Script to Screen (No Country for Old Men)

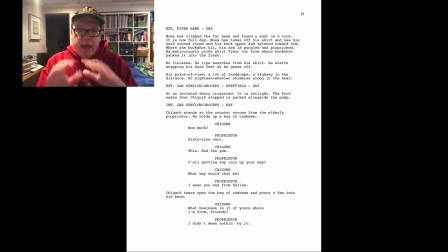(8:16)
So so you don't see a lot of camera angles right here. And then what you do is the action that you're using to make this seem tense. It's not very long. And the action helps break up, so you don't have a big block of text either.
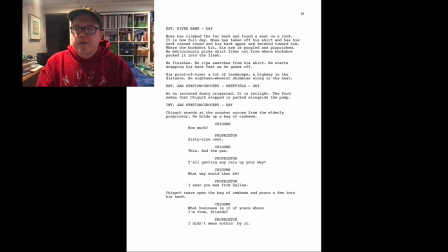(8:35)
And so we see that Shiger opens the bag of cashews and pours a few into his hand. And then you have this exchange with them again, where Shiger is getting a little bit more upset with him.
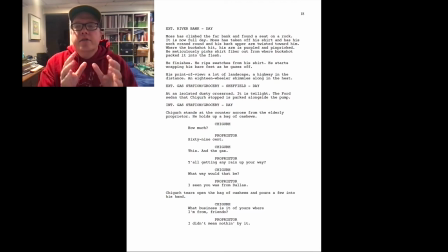(8:54)
and the other thing you'll notice when we're on page 19 here is there there's this thing called a beat and a beat is basically a pause in in in the dialogue so as we'll as we watch the scene you'll see that pause when we see i guess that passes for manners in your
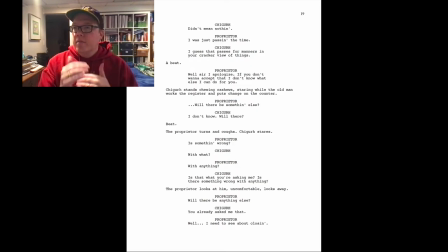(9:09)
cracker view of things beat so you have a pause where that line is supposed to set in for the act the other actor and for us as the audience because we can see that the tension is suddenly getting higher
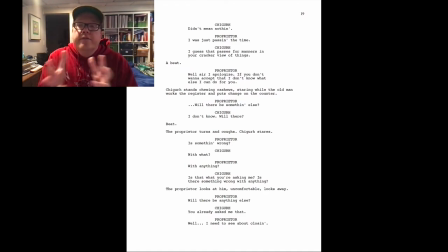(9:25)
and that Shiger is figuring out if this guy is going to turn him in or what he should do with this guy. So the proprietor says, well, sir, I apologize if you don't want to accept that.
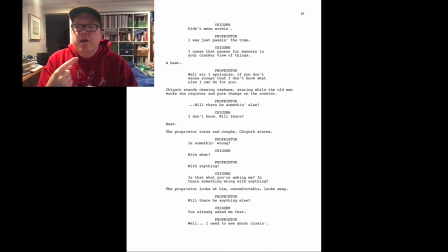(9:37)
I don't know what else I can do for you. And then you can see how uncomfortable the screenwriter is showing us what's going on because Shiger just stands chewing cash shoes, staring while the old man works the register and puts change on the counter.
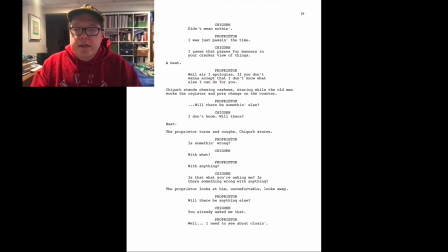(9:55)
And so let's take a look at that scene and see. So we'll stop at, will there be something else? I don't know. Will there be? And we'll see that we'll have that beat and then the protyra will cough and Shigeru will stare and then is something else wrong?
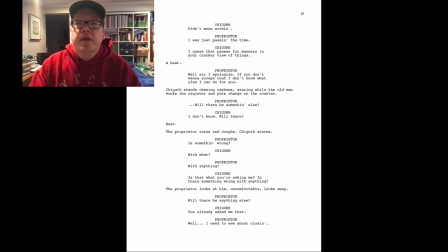(10:11)
Is something wrong? So we'll take a look at that. I'll be this next scene here.
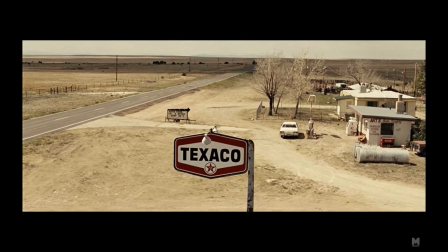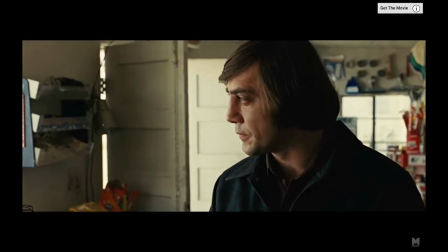(10:25) 69 scene. And the gas. Y'all getting any rain up your way?
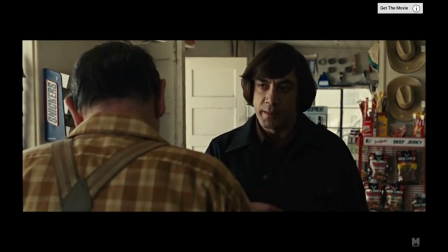(10:32) What way would that be? I've seen you was from Dallas.
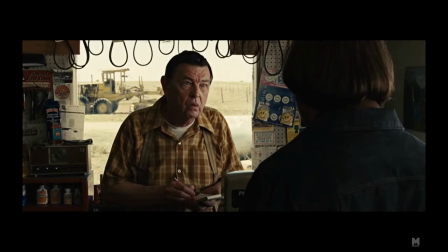(10:37) What business is it of yours? Where I'm from? Friend-o?
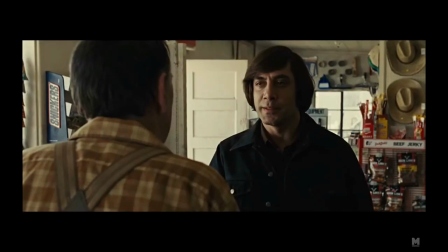(10:45) I didn't mean nothing by it. Didn't mean nothing. Just passing the tide.
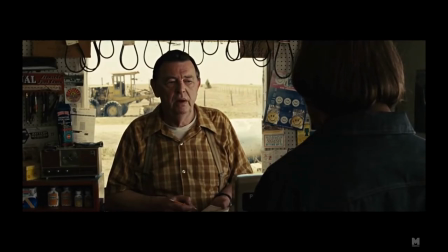(10:53) If you don't want to accept that, I don't know what else I can do for you.
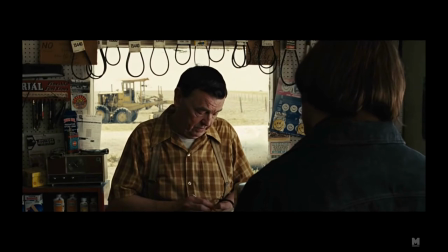(11:00) I'm going to be something else. I don't know. We're there.